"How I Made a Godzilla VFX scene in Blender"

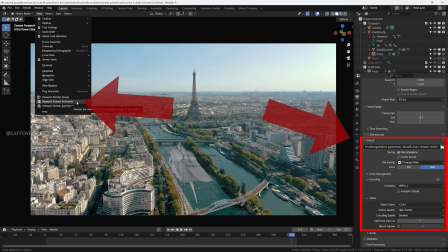4:17 I make a lot of viewport render, like if you go on menu view,
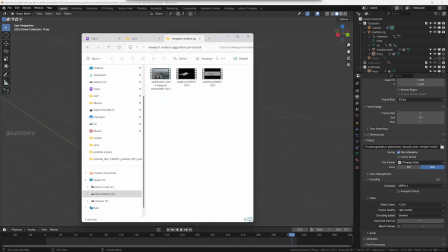4:20 viewport render animation is just a very quick way for exporting a video just to understand the speed of your animation.
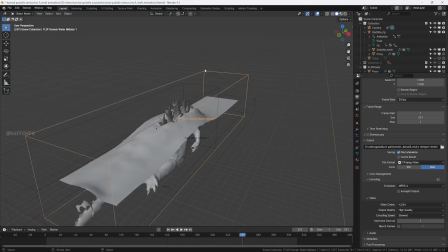4:27 So after a couple of tests in low resolution, I noticed two things. First, I had to adjust the speed of my fluid to a value of 2, and then I noticed immediately that I had an issue.
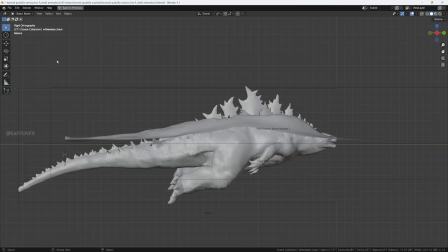4:36 Mike Godzilla was generating a double tsunami, which I don't want to handle in my final scene because making a tsunami that invades
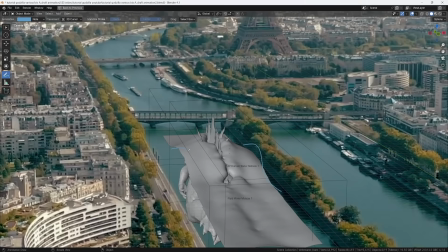4:45 the entire city and the trees around is much more extra work to do,
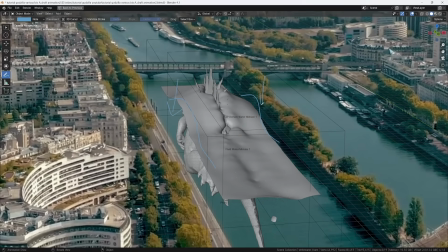4:50 so I simply had to find a way for forcing this fluid to calm down near the borders.
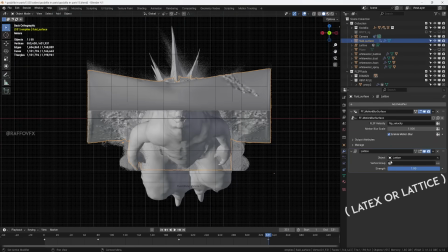4:55 Using a latex modifier is a great way for manipulating the final result of your simulation.
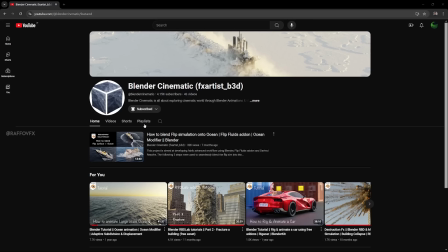5:01 This is a great idea by this guy on YouTube,
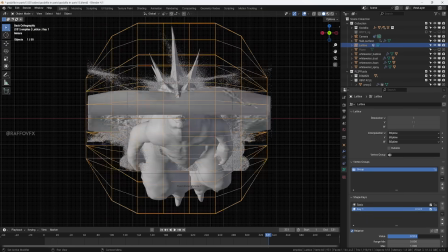5:03 check out his YouTube channel. so using the latex modifier I was able to flatten whatever was gonna happen in the borders of my surface of the water.
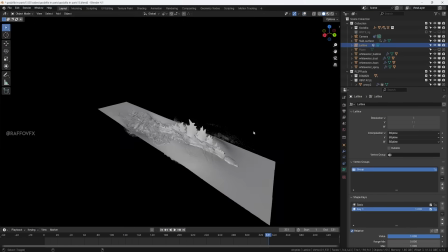5:12 Unfortunately the latex modifier works perfectly with the surface mesh but doesn't work with the white water particles.
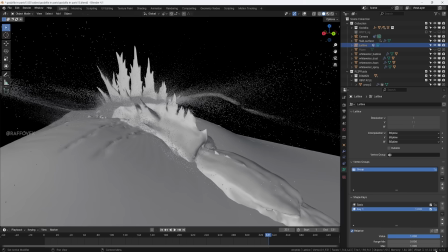5:19 Speaking of which, if you have a solution about that, maybe some geometry nodes, I don't know, I will be happy to hear about it.
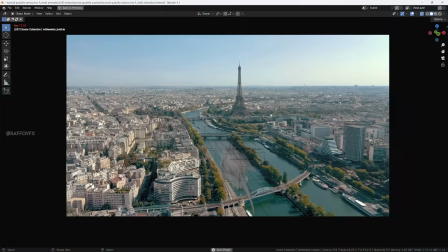5:25 However, luckily in my specific scene, looking from this particular point of view of my camera, this issue was basically not noticeable,
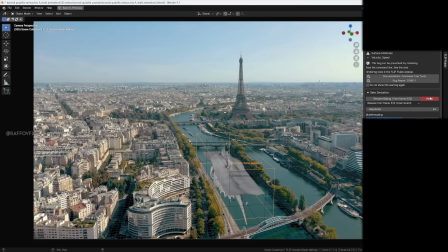5:33 so I simply didn't care in the next part of the process, I progressively increased the resolution of my fluid. So a resolution of 128 at this point is reasonable, because it's still not very slow to compute,
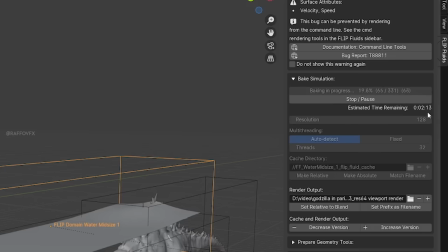5:45 and at the same time it's going to give me an idea that is much closer to what is going to be the final result of my simulation.
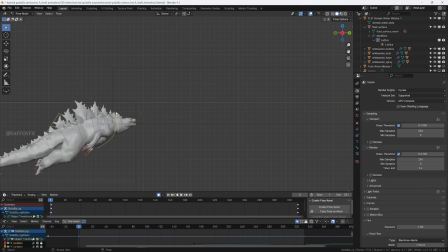5:51 For example, at this point I can also refine the animation of Godzilla, because I see that we are more or less in a stable point of the process,
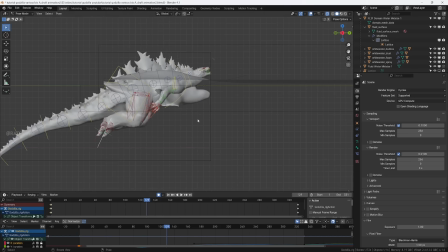5:58 So I went on animating just to give a little bit of life to this massive creator so that it doesn't look too much static.
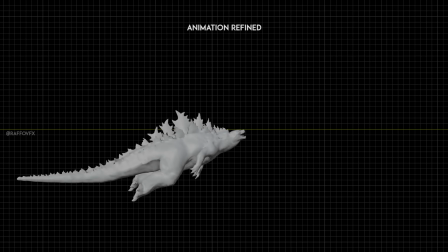6:05 It's convenient to set up everything that you need before making the final high-resolution bake of the fluid,
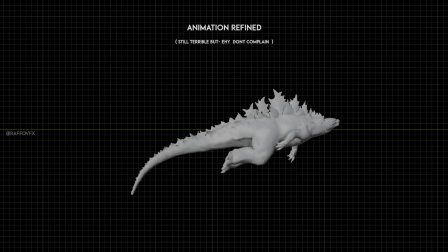6:12 because after that, Blender is not gonna be responsive.
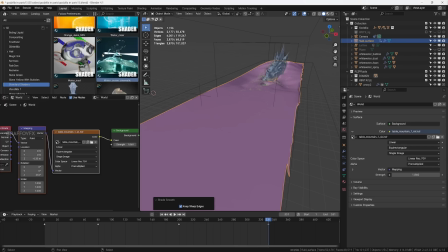6:15 You know, prepare everything until you are working in low resolution, so that after the final bake, you just have to render and that's it.
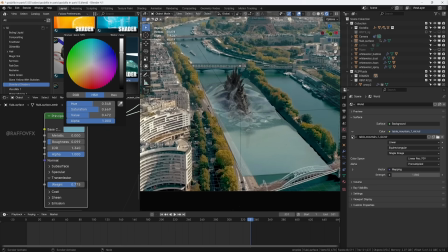6:21 For example, I change the color of the water in order to match what I see in my footage, I set up the lights with an HDRI.
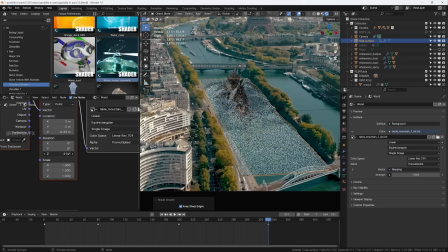6:28 Changing the power of the HDRI is actually a great way for matching as close as possible the color of the water with your footage.
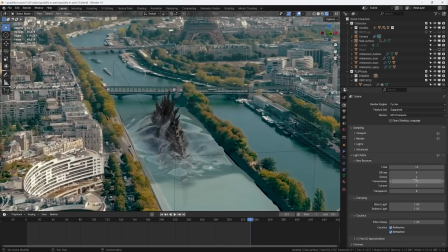6:35 Working with water simulation also requires some specific render settings. Also potentially you're gonna have a lot of noise in your final renders. I recommend tweaking a little bit the clamping values, it depends on your scene.
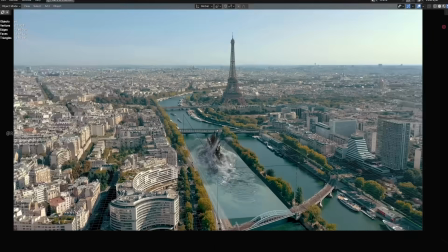6:47 However, you notice that the borders of my water, my CGI water, are very visible,
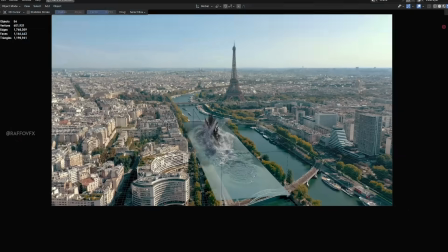6:52 but for now I'm simply not caring about that. later I'm gonna show you how to fix that.
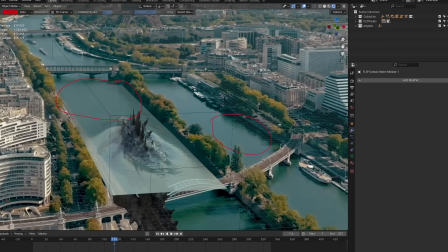6:57 Now, I noticed that the fluid tends to be pretty flat and calm and that's why on
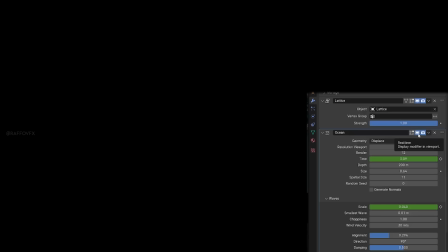7:02 top of the surface mesh I added an ocean modifier that can add a little bit of extra details.
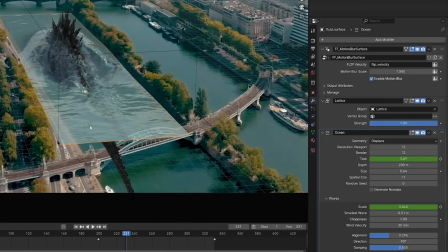7:08 It's not a simulation thing. The ocean modifier is just like a pre-made animation of an ocean.
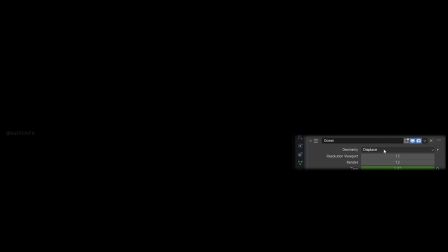7:13 You just slap it on top of your simulation, set it on this place, tweak it a little bit, maybe animate a couple of values like I did.
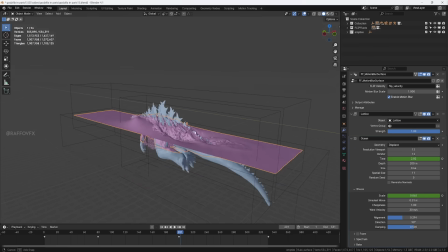7:21 The only thing is that in this scene scene would be very slow, so what I would suggest to you is in a brand new scene in Blender.
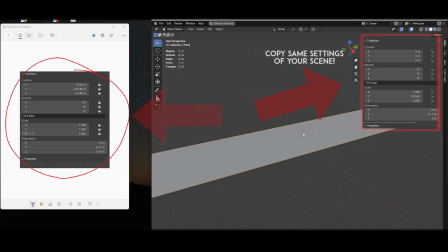7:28 Make your ocean modifier thing in there so that you can have a real-time response,
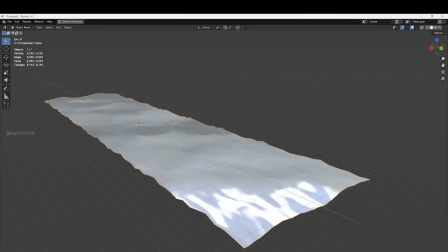7:32 you can animate it as you want, and when you are happy, you can simply copy these settings in the original scene.
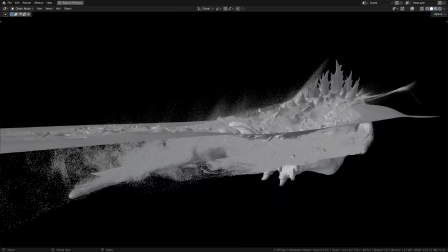7:37 Now white water. White water is actually composed of 4 elements, the bubbles, the foam, the spray and the dust.
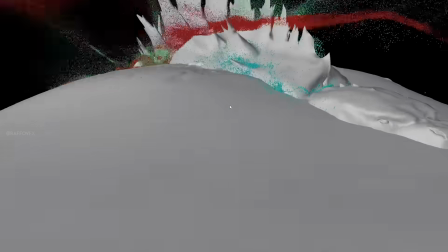7:44 All these 4 elements can be controlled separately. And you know what?
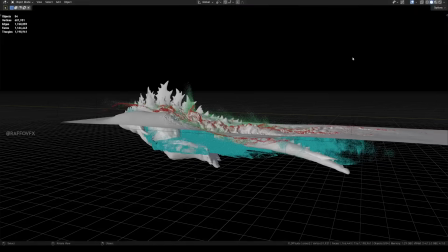7:49 I found out that if I simply turn off the bubbles, we can save a lot of time for either the bake of the physics,
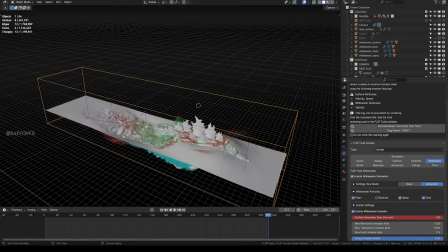7:56 the render times, because you basically are avoiding millions of unnecessary particles.
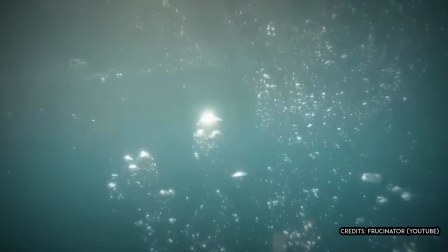8:02 The bubbles make sense if you are making a scene underwater, or maybe if you are making a scene that is very close to the water so you actually see through the water what is happening.